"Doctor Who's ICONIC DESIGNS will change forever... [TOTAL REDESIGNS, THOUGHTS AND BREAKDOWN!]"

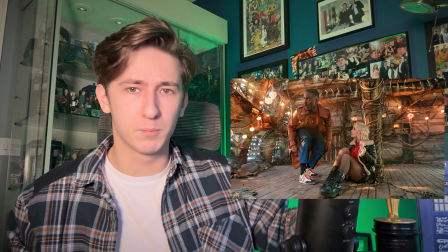248s
You go from the sort of fantasy kids adventure with the goblins in space on a wooden ship with the language of rope.
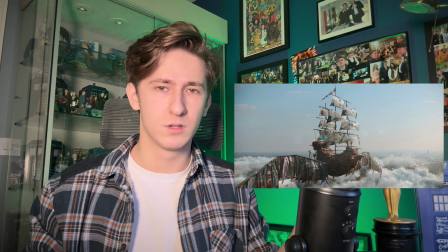254s
That's very mythical, kind of Disney, to your classic Doctor Who spaceship and space babies.
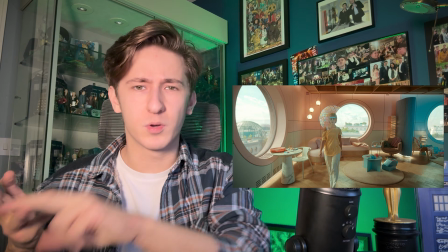261s
Then you've got Fine Time, which is kind of like an episode of Black Mirror. You've got 73 Yards, which feels like an episode of The Twilight Zone.
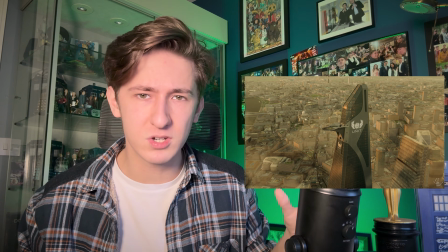269s
UNIT's new HQ looks like the Avengers. It feels all muddled. What's interesting to me as well, in Russell's first era, he talks in The Writer's Tale and in Doctor Who Confidential about wanting everything to look rustic. He actively slags off white-looking spaceships. Ships like the Enterprise and stuff like that, they're all comfortable and marvellous.
And then in real life, you look at something like the Mir space station, and it's cramped and the food's rubbish and they're all bumping up against each other. And says, nothing's that clean. The universe
universe is rusty, dangerous, and lived in. And he's got a good point, because it works for his first era.
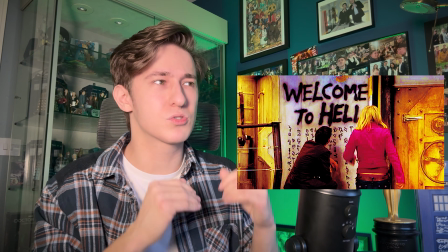305s
Every spaceship of the OG Russell era is so intrinsically RTD1.
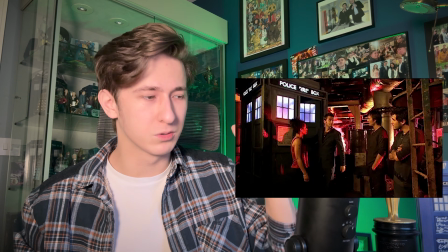311s
Like, you just need to see a wall panel and you'll go, yeah, that's the first Russell era.
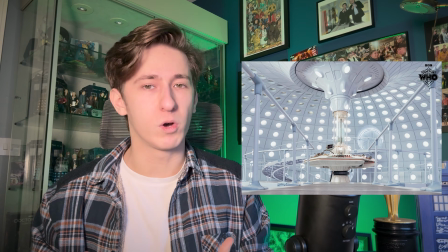316s
I do understand, though, years later, now that he's got the budget to make pristine white spaceships look realistic and good, why not give it a try?
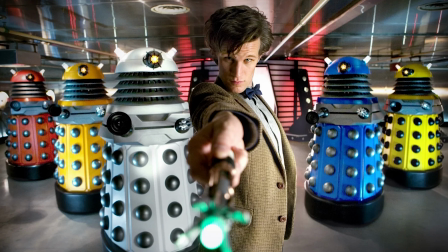324s
Another clear example is the Paradigm Daleks. That script is pretty solid, and that reveal,
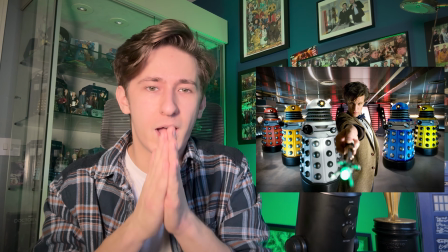331s
imagine those new Paradigm Daleks coming out and not being coloured like Teletubbies.
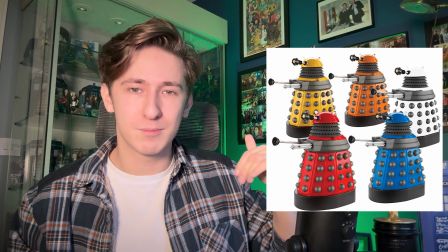337s
Like, it felt so clear to fans that this was a choice to make appealing toys rather than threatening Daleks.
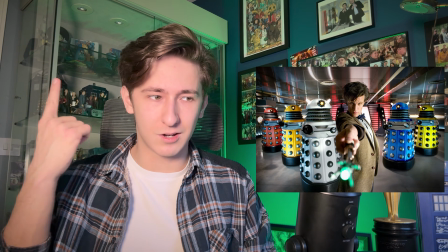345s
It also isn't aided by the fact that their heads are almost hitting the ceiling of the spaceship.
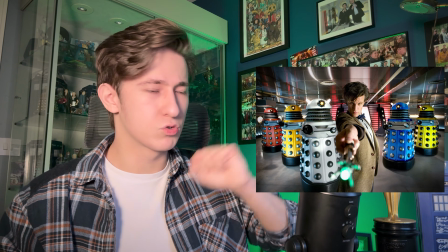351s
These things matter because I genuinely believe if they dropped an insanely cool Dalek design for the Paradigm Daleks,
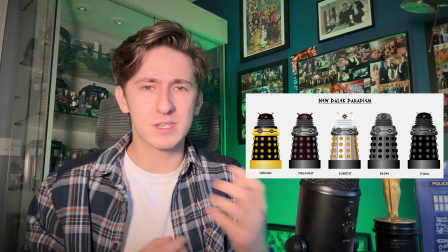358s
people would probably remember that story and love them, and we'd probably still have the Paradigm design in today's Doctor Who,
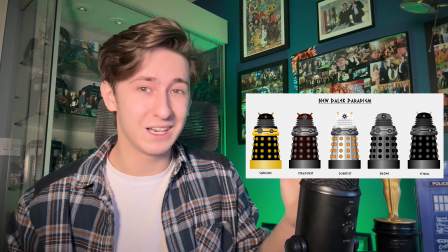365s
whereas it got completely forgotten, mainly, I think, because of the colour of the Daleks.
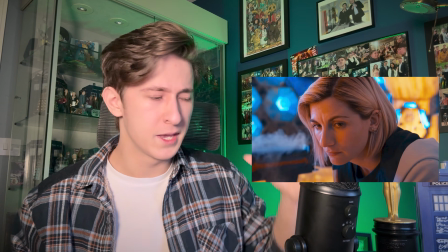371s
As much negativity as there is online for things like the Chibnall era, it did have probably the most unique visual style ever.
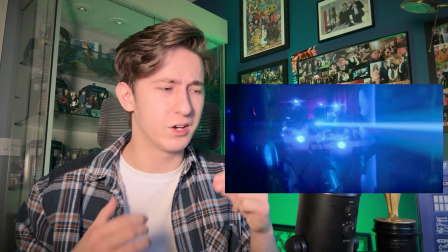378s
They used anamorphic lenses and kind of shot it like an ITV police drama,
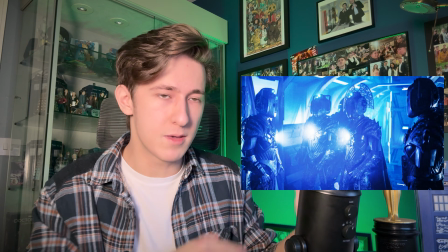384s
which I suppose Chibnall came off the back of Broadchurch, that's his vibe. There were so many extreme close-ups that it became a meme.
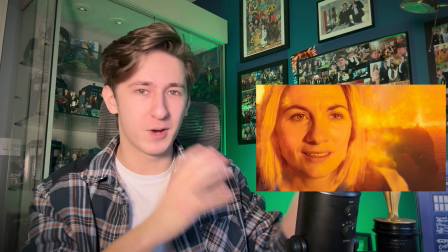392s
When I spoke with Jamie Magnus Stone, the director of some Chibnall episodes for my podcast,
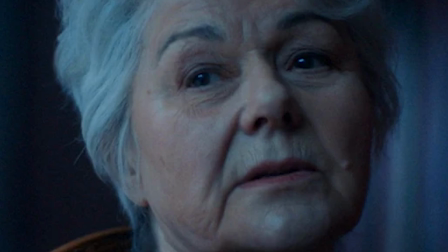397s
he even mentioned how Chibnall in the edit would go, okay, zoom in a bit, like make it a closer close-up.
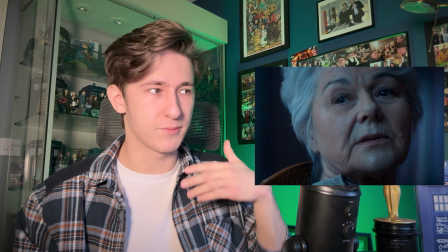404s
Chibnall loved his close-ups. And I think in some instances that can definitely help aid the drama, but in some people may find it distracting.
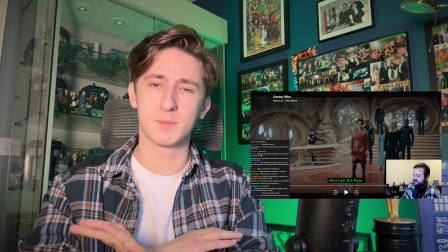413s
The lighting and the blocking of the Disney era is something that's been talked about non-stop by the Whovian community.
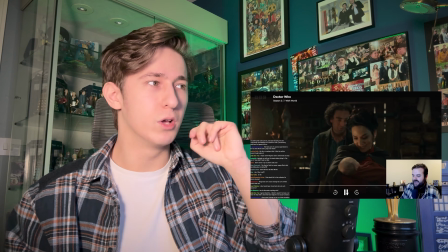419s
A quick shout out to Mr. TARDIS, who's got a very interesting video on the problems with blocking in episodes like Wishworld.
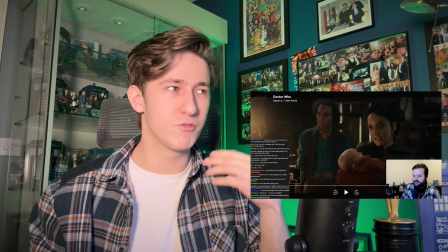426s
Like, it's not done in a visually interesting way.
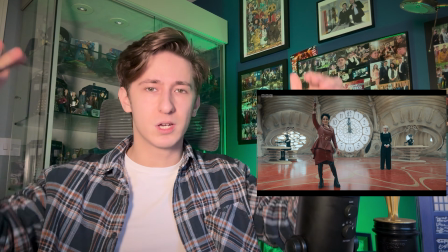430s
And also, because they now have so many expensive lights, they just turn them all on and everything's lit in quite a dull and flat way.
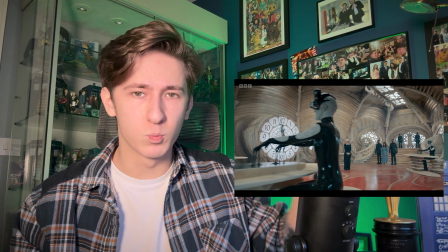438s
If you look at lighting from especially Series 1 with Eccleston, it's a lot more experimental.
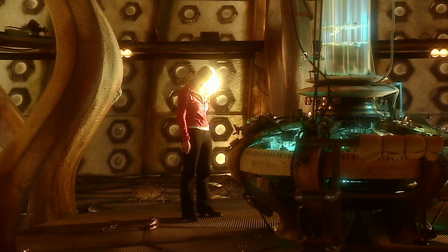445s
Maybe experimental's the wrong word, but it's a lot more visually striking. And maybe it's because they had less to work with.
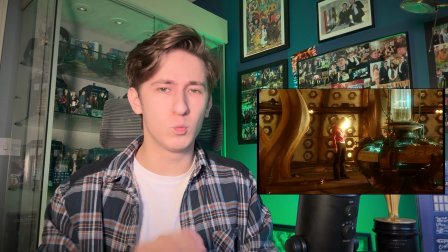452s
Having more budget doesn't always mean a better product.
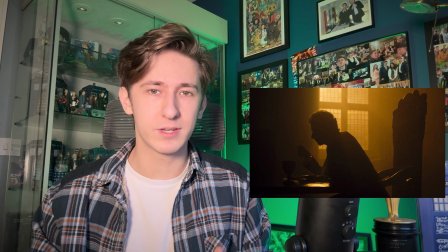455s
Something like Heaven Sent or Hell Bent uses lighting in such a fantastic and interesting way.
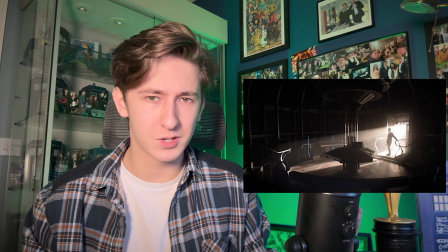462s
If that episode were made today, would they just whack all of the lights on? Like the Bone Palace from Wishworld, the Rani's ship.
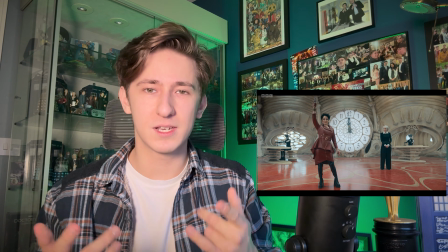471s
Why does it look so lit? Not as in lit, like Down with the Kids cool lit.
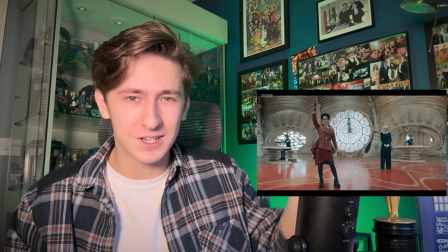477s
As in, it should be a bit darker, a bit creepier, show that she's a villain.
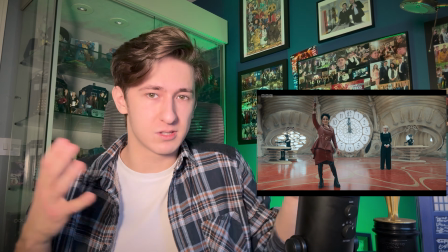482s
Or, if you want to go for a different aesthetic because she's a scientist, make it look like a lab.
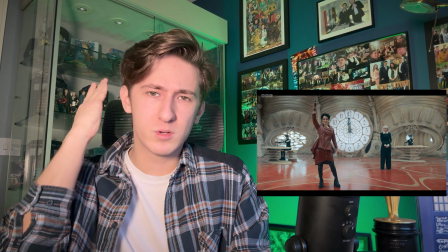487s
But they sort of go slap bang in the middle.